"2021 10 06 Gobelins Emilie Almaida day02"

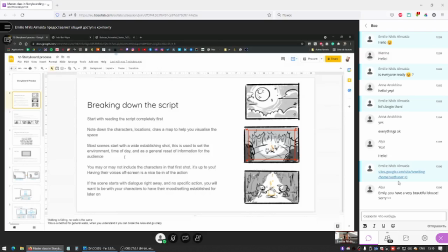232s
If the characters are, I don't know, burying treasure, you could have your first shot be just of the action of the shovel, just digging the dirt, but then you'd have a larger shot like this one on the middle, so you know that they're on a tropical island burying treasure.
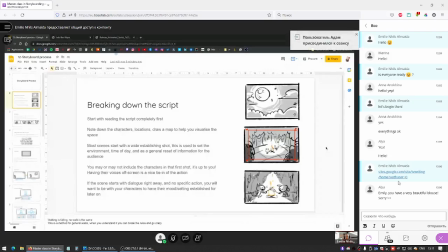252s
It just helps your audience know where they're sitting and what they're watching. And it's a nice reset when going from a sequence to another to have this sort of breathing room,
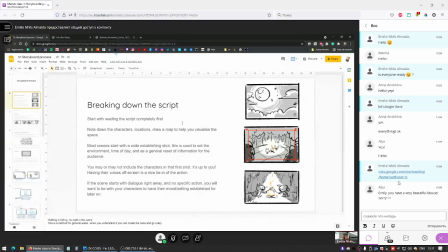269s
just to realize that something has changed. You may or may not include the characters in that first shot, like I said. Having their voices off screen is a nice tie-in of the action. So if I'm going back to this heist and we have a shot of the vase, we could have the characters talking even though we don't see them.
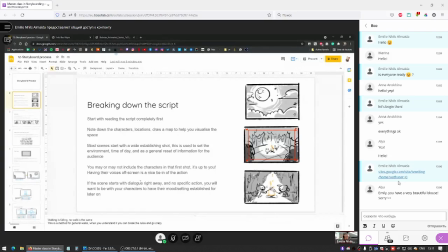287s
Like, here it is, the magnificent vase we're going after, we're finally gonna have it. Or if they're burying the treasure on a tropical island and we only see the shovel, they could be grunting or doing something and just They're here even if we don't see them.
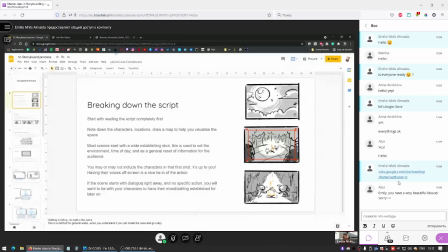303s
If the scene starts with dialogue right away and no specific action, you will want to be with your characters to have their mood and setting established for later on. So, yeah, here on this example, we have two characters talking across a fire.
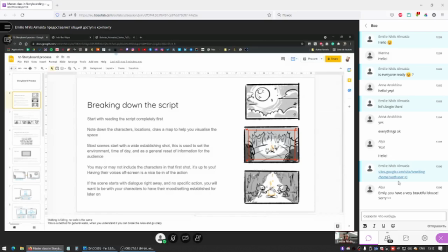325s
So, if they're not doing anything specific and we just know that they're in the forest talking, being able to see them, kind of closing in up on them progressively just gets us a little bit more cozy and we feel like we belong in their group.
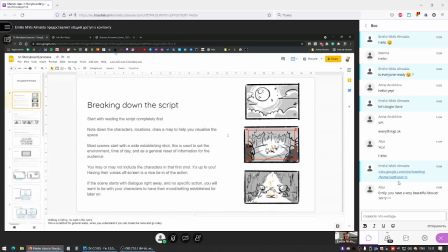343s
And if they were doing an action, you could just cut straight away to that action.
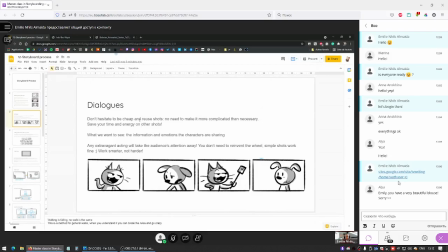350s
So yeah, dialogues. Don't hesitate to be cheap and reuse your shots. You don't need to make it more complicated than necessary. Save your time and energy for action sequence, or if you need to make a gag that wasn't in the script or add additional information later,
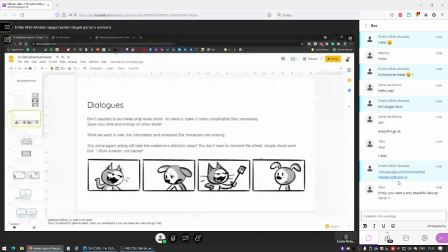369s
start by having things flat and simple at first. What we want to see is the information and the emotions the characters are sharing. Any extravagant acting will take the audience's attention away, so don't try to reinvent the wheel.
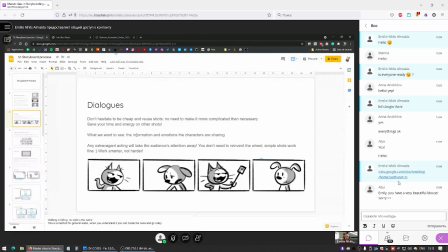388s
Simple shots work very fine. You have to work smarter, not harder. So when doing a dialogue, just having them be on a side of the screen, try to keep in mind that it's good to have the rule of thirds and have your characters sitting not exactly center,
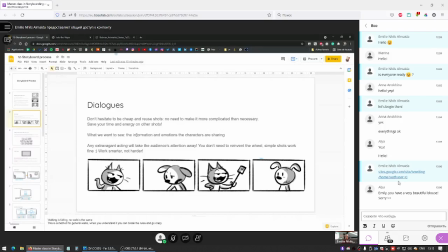406s
helps read the placement better. And you don't need to have them be on weird angles if there's no power dynamic, if there's not something special being exchanged. Just having them kind of match like this back and forth, reusing the same composition works very well.
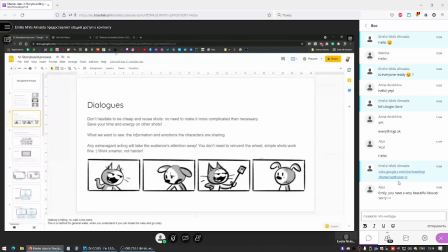425s
You don't want to confuse your audience. You don't want to make anything too complicated when there's no need to be. And that's okay. That's not being lazy at all. It's just doing it the way that it's supposed to be done.
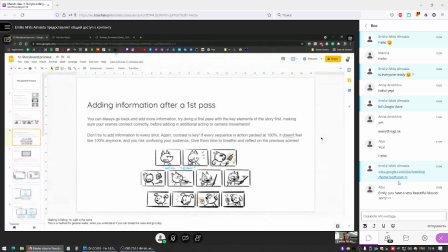441s
So you can add information later. You can always go back and add more information. So what I mean by a first pass is that maybe as you're reading your script,
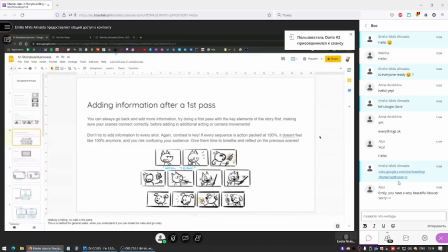453s
you can draw some thumbnails in the margins of your script and then just do some thumbnails on paper. And those will help kind of lay the groundwork. And if you're working digitally, you just add a couple of blank images.
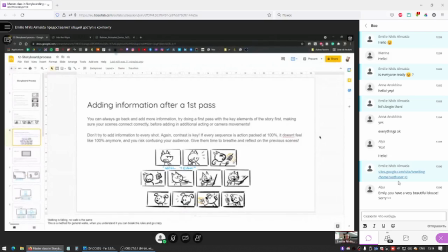472s
You're not drawing any camera movements.